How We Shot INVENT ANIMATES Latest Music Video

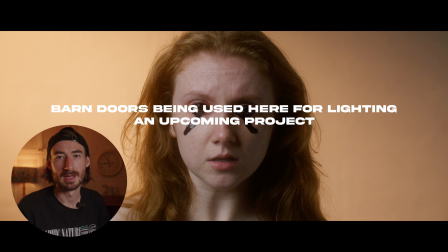(4:08)
If you haven't thought about buying the barn doors for your Amaran or your Aperture accessories, I would highly recommend some.
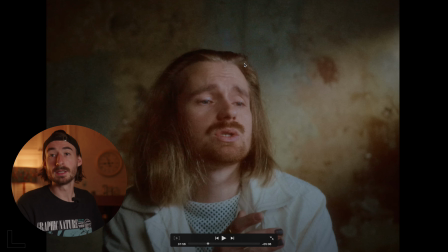(4:16)
So let's go over some other scenes. Okay, and these shots, the first ones of Marcus singing. Okay, so the way we did this was, it was just again,
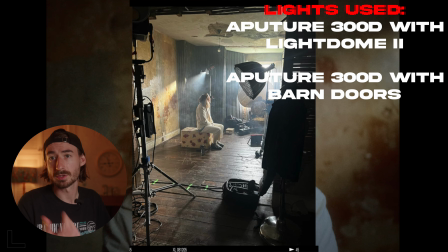(4:26)
300D with key and just 1 stop of the diffusion, the frosted diffusion, and then the net. Made sure to put on the net because I was helping set this up whilst Zak was doing some other bits,
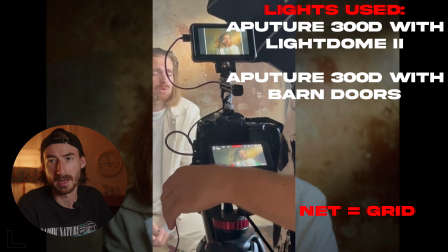(4:41)
and me and Callum were having a look at the monitor and comparing this. And we kept seeing that without the net,
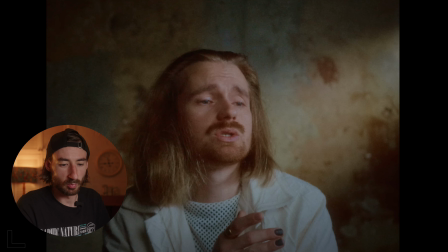(4:45)
there was a lot of spill onto the wall. which when we're trying to control it with the barn doors just didn't really help. So that's why the net was on, but a lot of the times, to be honest, nets stay on and they don't come off. For example, I'm currently using a net on my 21X that is lighting me up as my key right here, and I barely ever take it off, just control the spill.
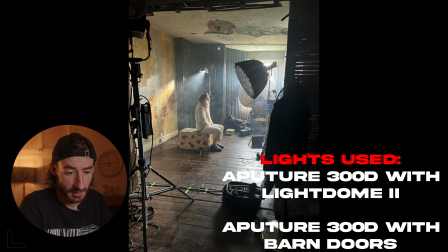(5:05)
So you can see here, we've got the 300D here. There were two 300Ds, so I should say that just because I brought my lighting doesn't mean that it was all my lighting. There was other lighting as well. So Callum brought his 300D, Zak brought his 300D, I bought my 300C, 21X, some tube lights.
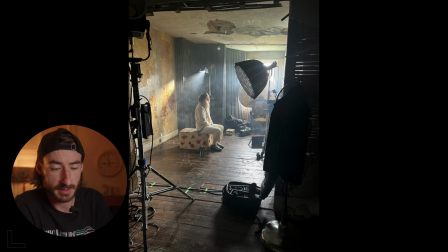(5:22)
Zak had hired the 1200D from Sean at Loki Films,
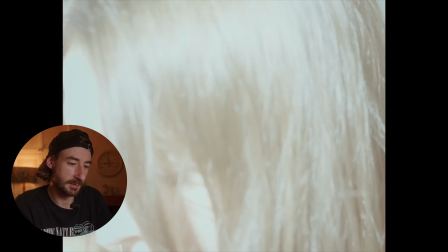(5:28)
which was used as what we called like the big Oppenheimer was the joke, because there's bits where there's a lot of light flooding in.
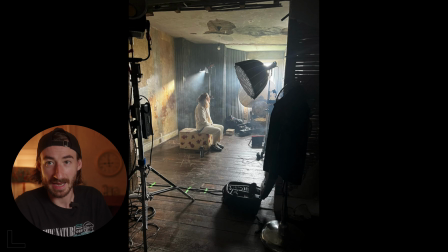(5:35)
The 1200D is obviously perfect for that, you just blare it. Poor Marcus and Tilly that had to endure the 1200D being blasted at them wasn't great. But yeah, if you look here, you can see the light dome here is the key with the wrapped around him there. And then we've got the 300D with the barn doors creating this little slash here on the side there.
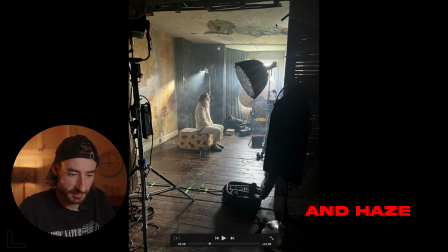(5:54)
We've just literally put a 5-in-1 reflector, just shoving it up there to control some of the light spill. We did actually eventually properly hang up some black cloth and properly, like, you know, block out all the light here,
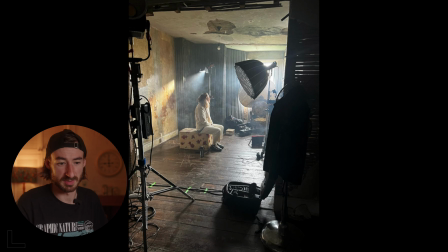(6:08)
but for the time being that was doing a good enough job. Like, even when we had it all up, it was because we had the key and because we had the splash, it was making no difference at all, so we just left it like that.
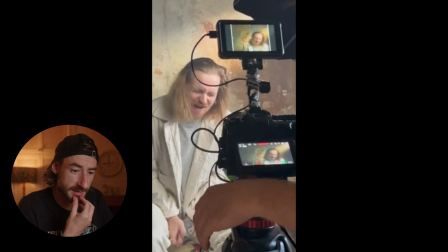(6:17)
You'll see here some bits here of Zak filming and singing along. Great here, that's the shot.
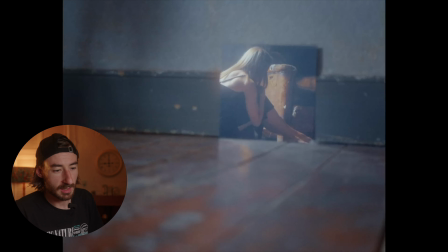(6:25)
So next we'll move on to some of the shots with Tilly. So a lot of these shots actually didn't really need that much lighting.
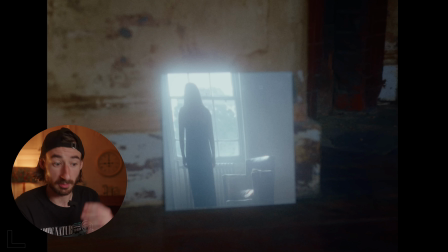(6:33)
Where the sun fell on this particular day with this location was like perfect. In fact, for one shot, we didn't even use any lighting other than natural lighting, and I'll go into that on the next one. But here, we've got the mirror, and then Zak shooting into this, and Tilly's walking through, and he's getting that shot.
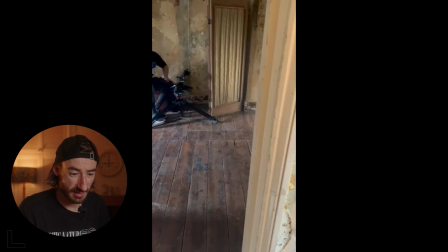(6:52)
This is how we did it. If you look here, we just added one tube light.
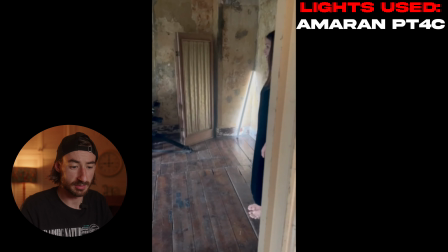(6:57)
So I used my PT4C just to make sure that you can see that the wall is illuminated.
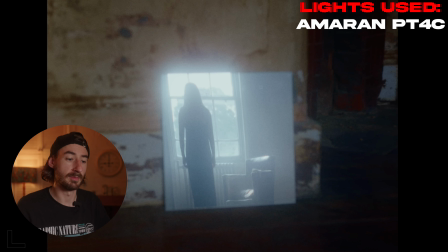(7:04)
If not, all you can see is just this this mirror. And what the effect was we wanted to look was it's just in the house, a reflection like that.
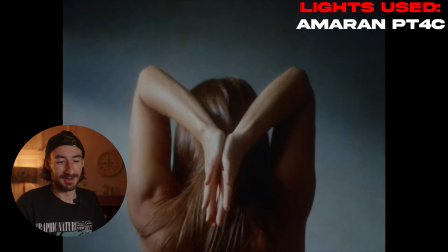(7:12)
So this is a shot actually where it was just literally sunlight.
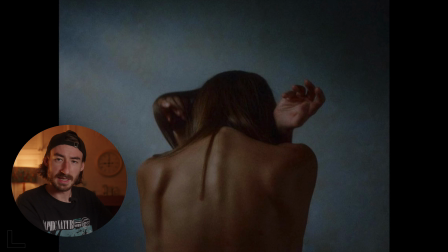(7:17)
I started to block out the light, but then I was letting a little bit of splash in, and Zak said he liked that. So then what we did is we hooked up with like crocodile clips to make sure that there was just this spill that came through, and it literally worked perfectly.
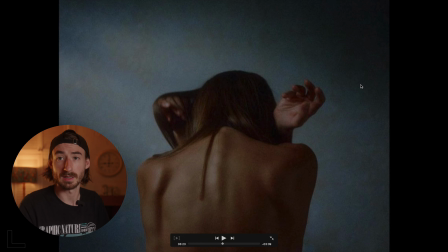(7:32)
It's lighting up the back here, but it's also exposing her perfectly. So in the end, for this one, there was no light at all. And because of like how professional Tilly was and how great at directing Zak is, it was just such a quick scene.
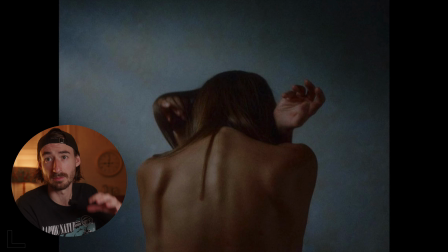(7:47)
I think it took them probably about 10, maybe 15 minutes max for them to get this sat down, talk through the instructions, film it, and it was done. So that was a really quick shot.
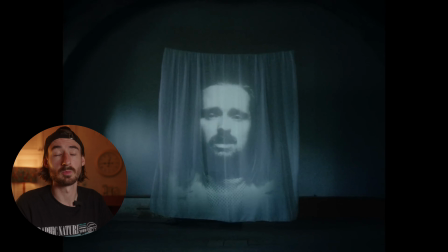(7:56)
What's really cool about this music video is one of the shots with projected shot of Marcus's face onto the white cloth.
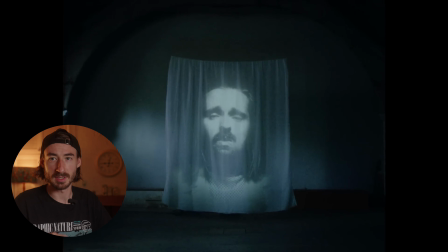(8:03)
We actually filmed the bit that was going to be projected here at this location.
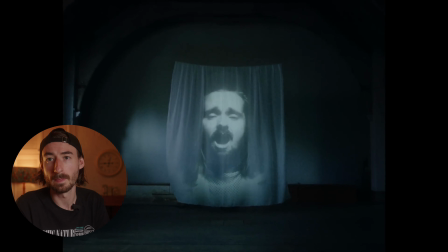(8:09)
Zak went off and did that himself. This was a 2-day shoot. I only worked on one of the days.
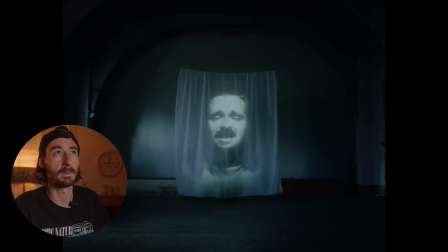(8:13)
Zak did the second day, such shots as the bathroom with the flowers and the water spilling over the sink,
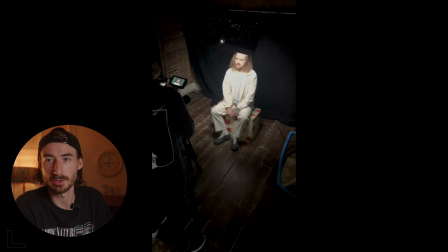(8:20)
and that amazing projected shot of Marcus's face just in that room with the white cloth flowing, which is such a great shot. I remember when he told me about it, I was just like, that's such a cool idea. So the way we achieved that was you had to film Marcus first in order to project him. So quite easily all we did was we just blacked out all the room.
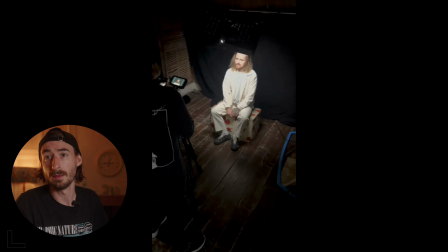(8:40)
So all the light coming in, we just put black cloth up, anything we could to block out all light. Then what we did was we hung some black cloth behind Marcus, sat him down, and then ND'd so it was dark enough,
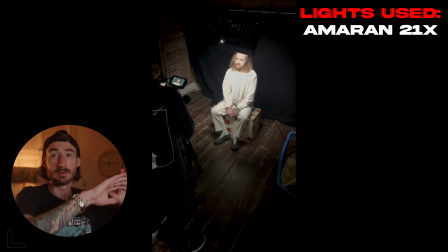(8:53)
and then we just exposed by again using the 21X, angled, facing at an angle towards him,
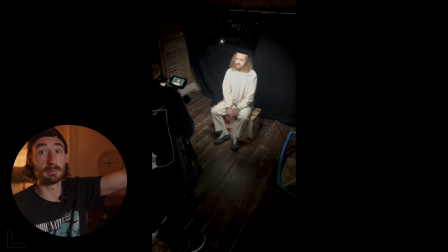(8:59)
kind of that like diagonal angle down like this, kind of like Rembrandt but from front on, but at the side rather than directly above. This just helps so you don't get complete raccoon eyes. And then exposed down, so it was just literally all you see was his face and just darkness behind.
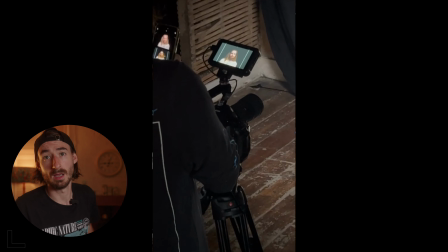(9:13)
And then just shot this this was sped up actually.
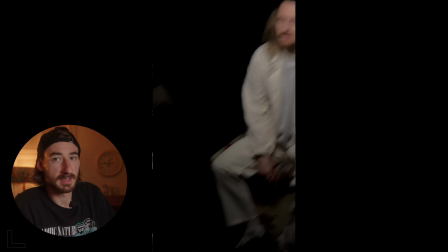(9:19)
So the way they did this, it was in double time.
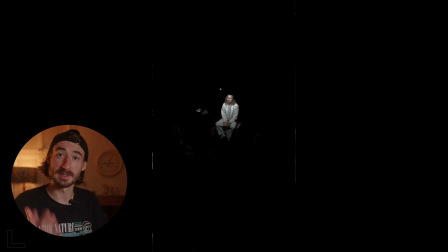(9:21)
So Marcus had to sing double the speed of the song in order for it to be slowed down at 50 frames per second and then projected back onto the white sheet,
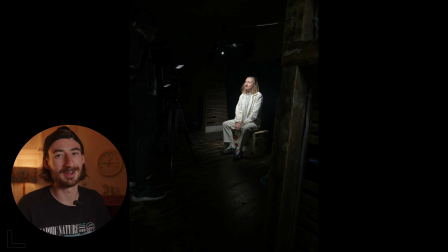(9:30)
which would then be recorded. So quite a lot goes into that one shot, but I think without it, it wouldn't look as epic.
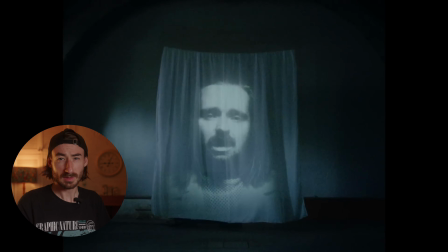(9:39)
And if you've watched the video, which again, if you haven't watched the video, I'll link it down below.
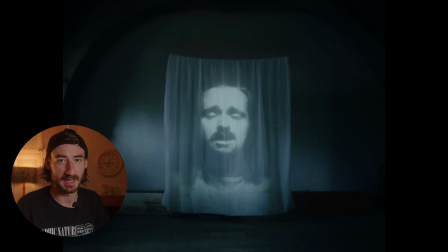(9:44)
But if you haven't watched the video, you clearly see it's one of the best, if not, I think the best shots of the music video.
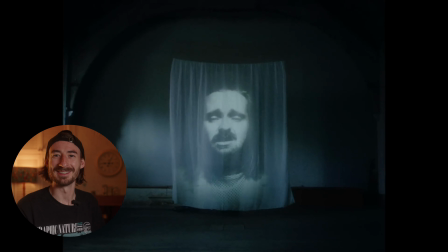(9:50)
Just glad I wasn't there to help out with it.
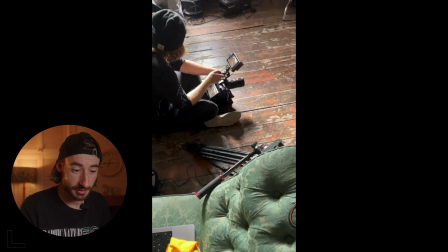(9:52)
So a really cool shot, a really cool shot was the one of Marcus singing into the broken mirror's reflection.
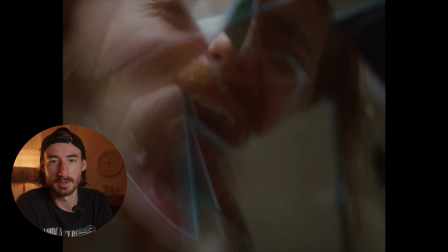(10:00)
Now, the way this was done was we had some kind of like acrylic,
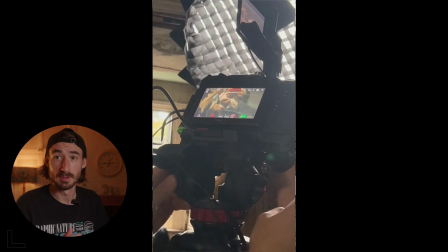(10:07)
not proper glass, but reflective material. I can't remember what it's called, like a shiny acrylic.
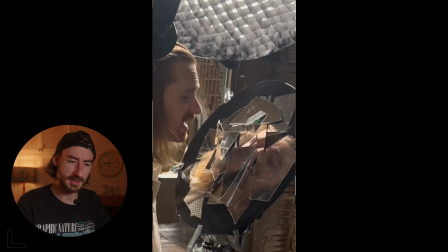(10:13)
And then it was snapped up, and then it was just me
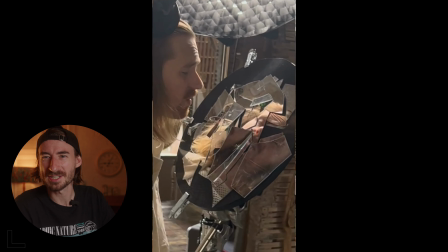(10:19)
using my my fashion tape that I usually use for lapels to
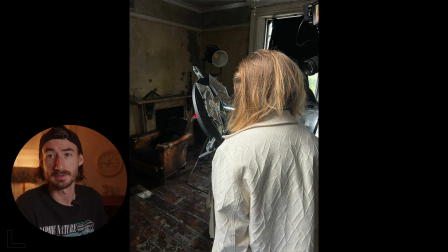(10:23)
put them into people's clothing when doing interviews if I don't want the lapel on show. Just putting that onto a mechanical Lazy Susie, which then we jerry-rigged, kind of rigged it to a C-stand,
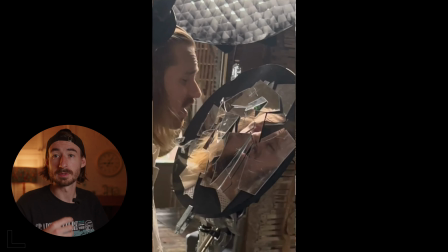(10:37)
and then that spun around slowly whilst Marcus sung into it, and then Zak filmed it.
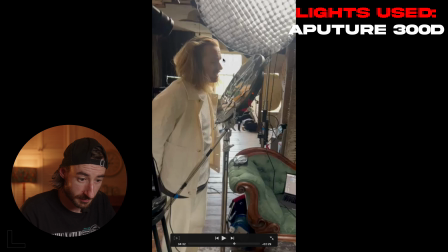(10:43)
So you can see here that you've got the 300D up high, angled, filming his face, and then filming the reflections of the Lazy Susie.
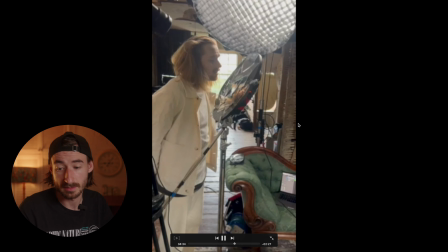(10:53)
You get this really cool effect, and then this is what it looked like when we were filming it. So you can see there, Marcus is singing into it, being lit up by this. We've got some spill coming in from here, but again, like the ambient light was barely doing anything because it's so far away.
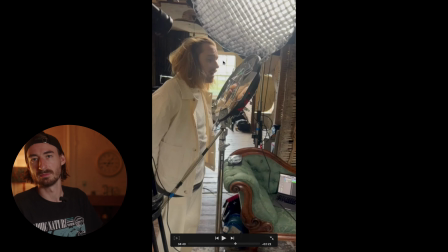(11:11)
You might not be able to see from here, but that's about 15 feet away.
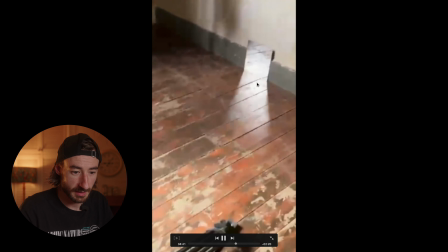(11:17)
Got some more shots here, for example, of Zak filming the mirror reflection. And yeah, that basically sums up how Invent's Animates Heavener was shot. Huge shout out to Zak for getting me back on another shoot. Great meeting Callum for the first time. Great working with Tilly for the first time, and lovely meeting Marcus. If you've got any more questions about this, feel free to drop me a message in the comments. You can follow me on my socials if you want. I often post a bit more there, or I post a bit more frequently there about BTS. I'm also going to be starting to do some breakdowns of my own music videos. I'm going to try and do this on set. So I'm going to be walking around with a Rode Wireless Go and getting a BTS guy to film and ask me questions, and I can talk through some lighting setups. And that way, I think that'll be a bit easier. Till next time.